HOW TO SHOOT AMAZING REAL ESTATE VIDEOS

Hi guys, welcome back to my channel. Today we're going to be talking about real estate videos. I'm going to give you all of my top tips and tricks to create an incredible real estate video. So if you're in the business or looking to get into it, this is the video for you.
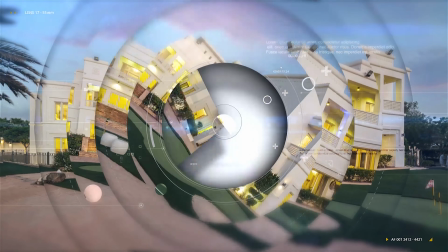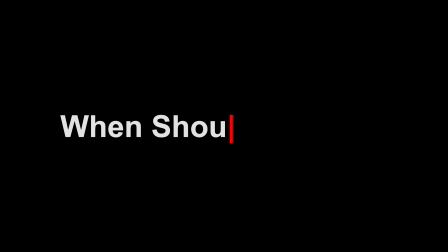Okay, so the first thing we're going to talk about is what time you should be shooting. Now, if you're lucky enough to be able to do this, then you really want to be at the property all day long. You want to be able to get the benefit of shooting in the morning, afternoon, and evening. The reason for this is because the sun is moving around the property all the time. So the best shots might be from the front in the morning, and the best shots might be from the back in the afternoon. You don't really want to be shooting directly into the sun. So if you can spend all day at a property, then you can move around the property following the sun,
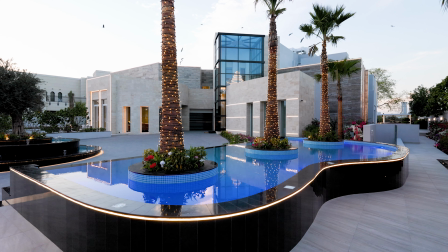53s
keeping it behind you at all times so it's perfectly lighting the exterior of the property and there's no dark shadows or sun blasting into your camera. So to summarize, if you can stay in the property all day long, you're onto a winner.
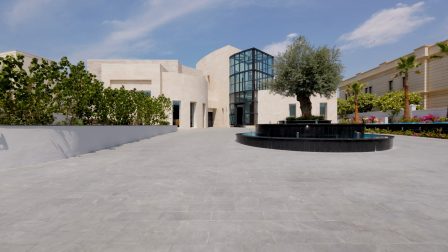67s
You can get the property in its best light from the front and the back, following the sun with the sun behind you.
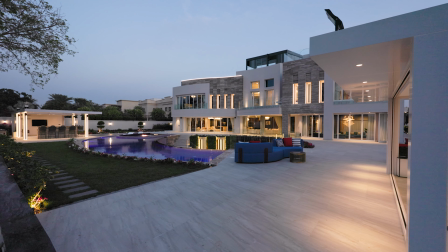72s
And also you can get those beautiful evening shots. You can get blue hour and also golden hour and maybe even some night shots as well.
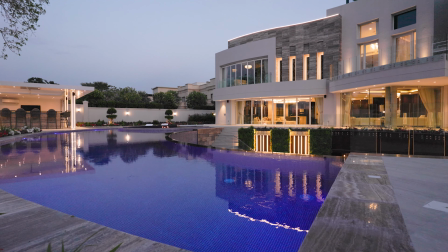79s
And then you've got everything covered for the best video possible. Keeping interest is key, so vary your gimbal movements and angles to enable you to do this.
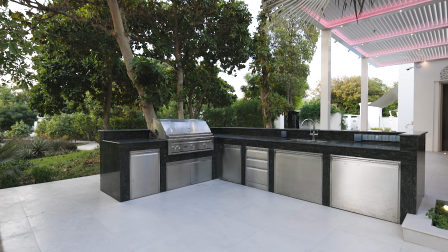92s
Along with the normal push-in, slider and pan shots, you can add in rising shots,
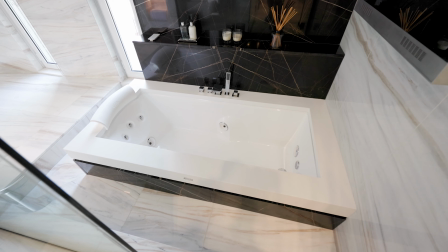97s
reveals, tilts, even low angles and multiple angles of the same room.
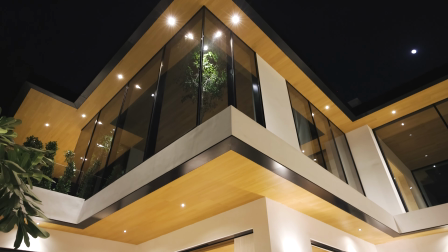102s
In addition, you can add movement in post, such as a zoom out to your push-in gimbal movement that will give you the dolly zoom effect. I've actually discussed what kind of kit you need for a real estate shoot in a previous video, so do check that out. But just be mindful when you're going around the property, not to just shoot the wide angles.
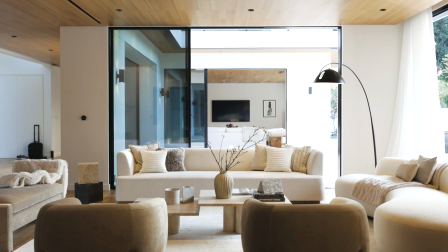124s
Have a look and see what would be more interesting that you can capture on a medium or even a really tight close-up
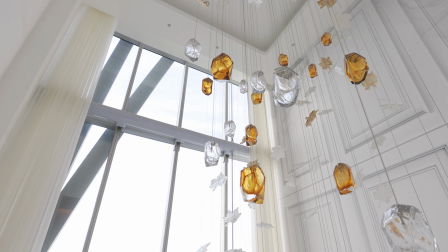129s
with maybe a 50mm lens and maybe opening up the aperture and making it more of a detailed shot.
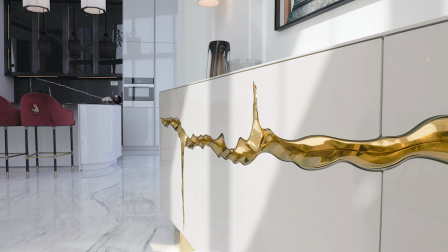134s
Features, fixtures, and selling points around the house should be sought out and captured.
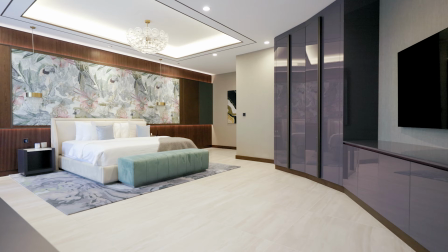140s
This will make your video more interesting to watch and help sell the property. Turn on taps and light fixtures and fireplaces.
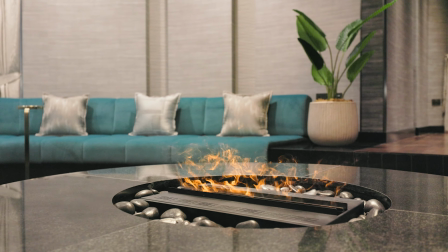147s
Shoot these details with a nice 50mm lens or zoom in as much as you can.
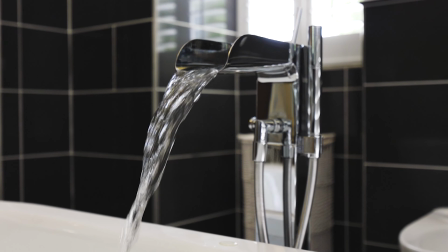153s
When you arrive at the property, speak to the owner or the broker. Ask them to point out any features or fixtures in the house that are really special and need focusing on. This will really help you capture the essence of the house and really help showcase it to everyone. As well as your normal 2 to 3 second clips on your timeline, when you're on site, try and shoot some a little bit longer.
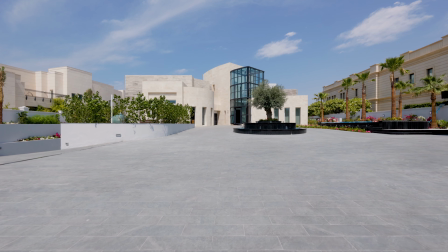175s
When you get the chance, you can make a beautiful long shot with a gimbal and then move it into post-production,
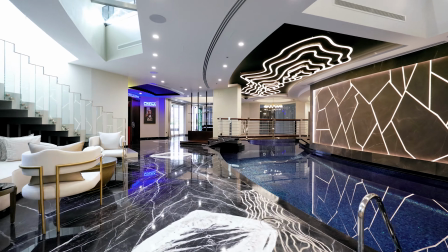180s
and then you can speed ramp in between the less interesting parts to give you a more interesting timeline when you come to the end of your shoot. Now, this doesn't apply to every shoot, but if you're lucky enough to be in a nice country shoot,
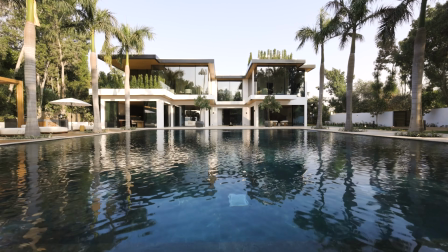194s
a country environment for your shoot, then you can really use nature to enhance your video. So look for these certain things. As I mentioned earlier on, you can shoot into the sun.
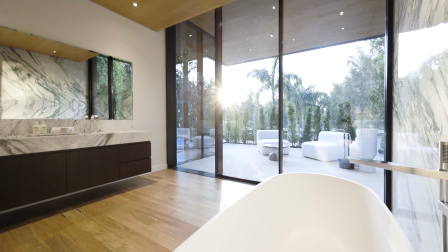203s
It's just essential that you make sure that it's early morning or late afternoon so that it's not too bright,
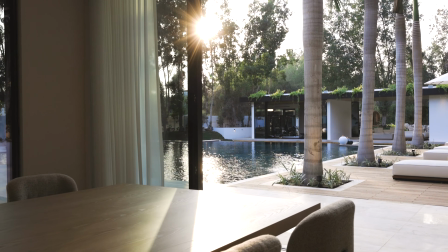208s
and then you can look to get those nice golden lights and sun stars by positioning the camera just in the right place.
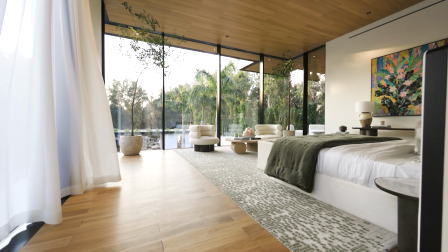215s
Open the doors and let wind to blow the curtains. Shoot movement in water.
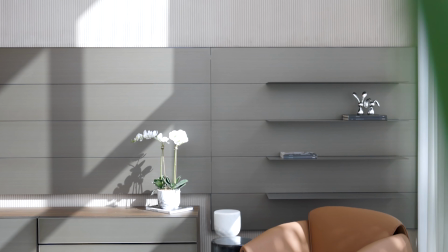220s
Use the natural light and shadows. Shoot birds or anything that nature provides.
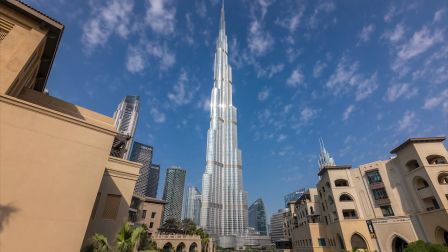226s
You can also shoot a time lapse to show the movement in the clouds if you have the time. My final tip is to think about transitions. They're not always something that you just put on in post when you get to the end of making your video.
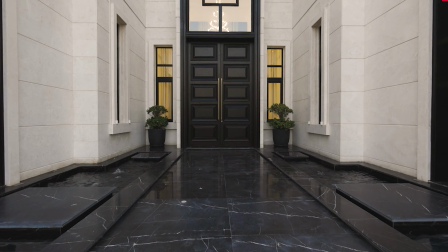240s
Think about this when you're out shooting. Transitions can be great as long as you don't overuse them.